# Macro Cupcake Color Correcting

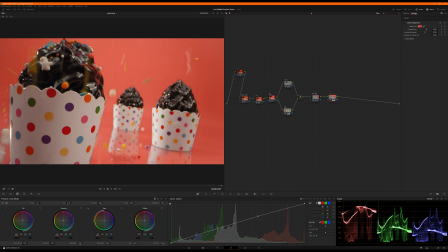Okay, so I'm going to do that before the pink color compression, so it's going to help unify everything that we do right there. That's going to be way smarter. Okay, it's very subtle, but it works. Coming down to the end here, I'm going to go ahead and add some sharpening. Pretty standard.
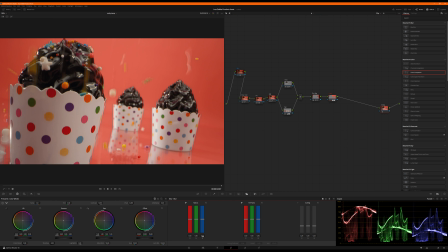I'm just going to drop this just a little bit. And look at that.
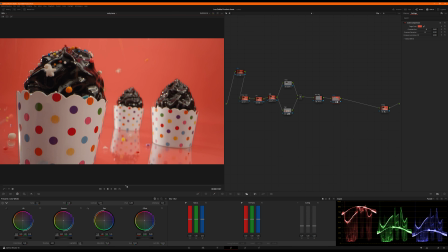Delicious. Oh, that one hits the camera. That was super cool. Did you see that? Boom, right there, that white one. Smack. That's awesome. All right, so let's take a peek at it.
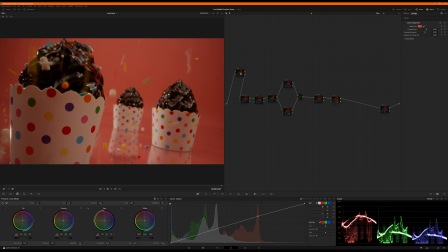Killing everything we had. First thing we did was to denoise it.
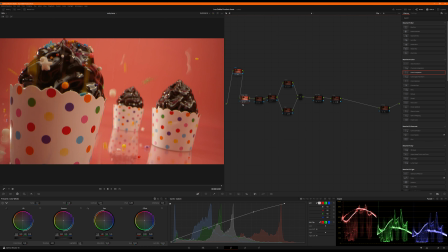Now we did a base level exposure contrast just to kind of get it started in the right direction. Primaries to pull a little bit of that orange out, especially in the whites, pull it back a little bit cooler. The adjustment layer, I'm just pulling a touch of red in the shadows out. You can see the scopes down here dropping just a little bit.
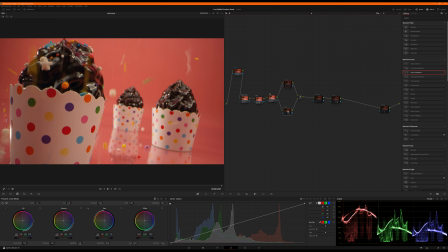Okay, now we come to our cupcake itself, our chocolate. We're going to darken and pull some of the reflections out just to make it feel a little richer. And then the cup of the cupcake, boom, I'm going to actually pull that back.
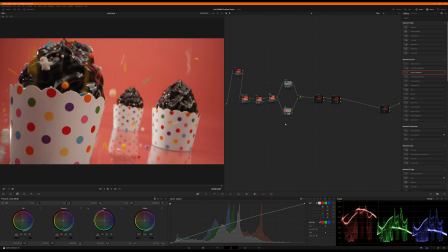It's almost too bright, but it really helps make it pop. You know, just get that white back in it. It really isolates and separates it. Okay, reverse vignette just to help fix our Laowa lens vignetting, followed by the pink, managing the pink,
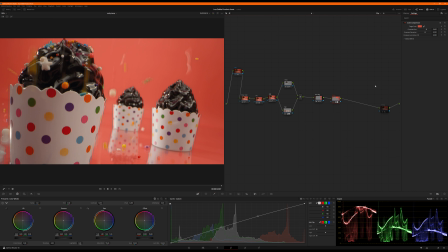compressing it and in hue and saturation to just make it more uniform, and then finally sharpening.
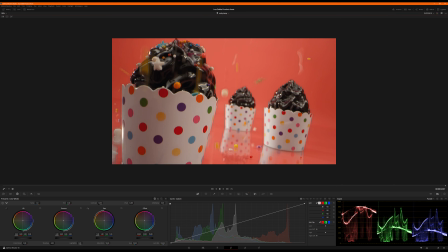So that feels pretty good. All right.
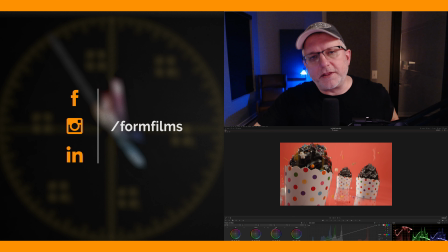Thank you for diving into the cupcakes with me. I hope this has been helpful. Please give us the follows, the likes, the tweaks, the subscribes, flip all the knobs and rotate all the levers, and we'll see you next time.